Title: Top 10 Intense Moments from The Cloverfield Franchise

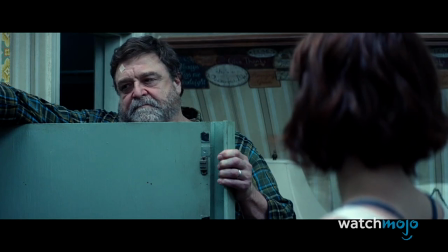510s
The way the scene is shot and directed is brilliant, as we feel slightly more comfortable once Michelle is at ease, only for Howard's gun to subtly make its way into the frame.
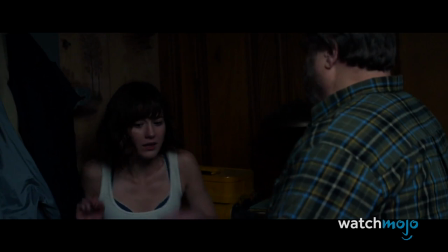519s
While we may initially feel disbelief and shock, the booming and lingering sound of the gunshot and the focus on Michelle's horrified reaction makes the death seem real.
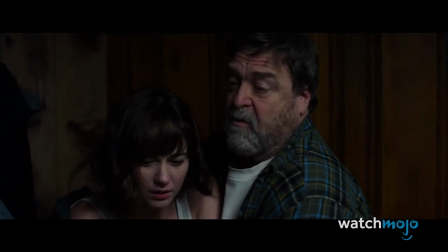527s
It's a great scene at the hands of a great director.
You should go to your room now, it's the next part, it's something you need to see.
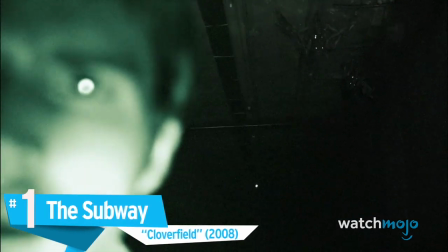535s
Number 1. The Subway, Cloverfield
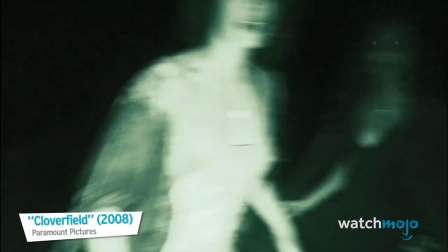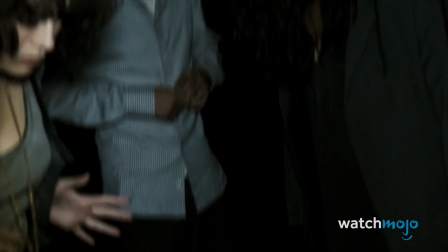546s
Arguably the scariest scene of the first movie, and the entire franchise, doesn't even involve Clover, but its little monster companions.
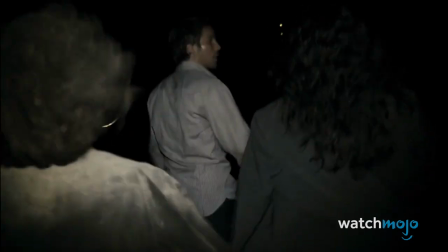554s
After getting caught in the middle of a gunfight, the characters run into the subway, where they traverse the dark and empty tunnels.
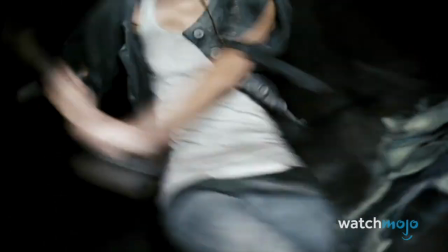560s
Of course, they aren't alone, as parasitic creatures soon attack and fatally injure Marlena.
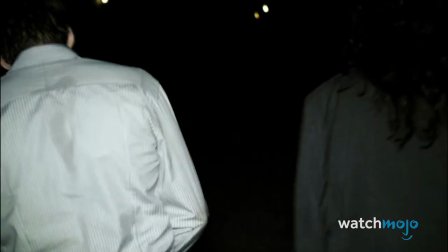569s
The scene preys on our intrinsic fear of the dark, the quiet, enclosed spaces, and parasitic alien creatures.
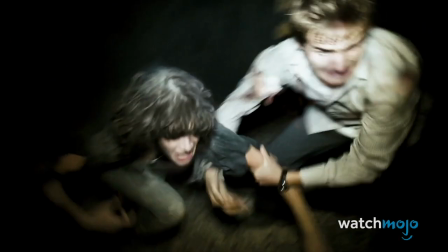575s
It's also effective on a purely visceral level. The convincing CGI, amazing sound design, and shaky camera work all put us directly within the violent attack.
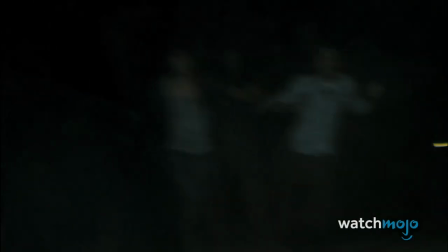584s
It's a horrifying scene no matter how you approach it.
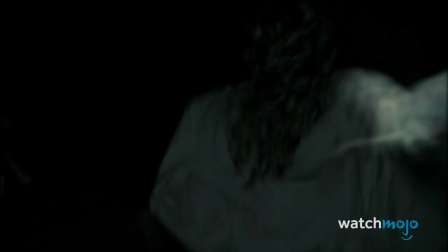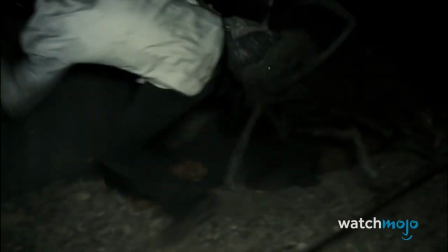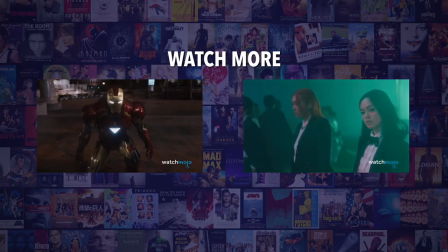599s
Do you agree with our picks? Check out these other great clips from WatchMojo, and be sure to subscribe and ring the bell to be notified about our latest videos.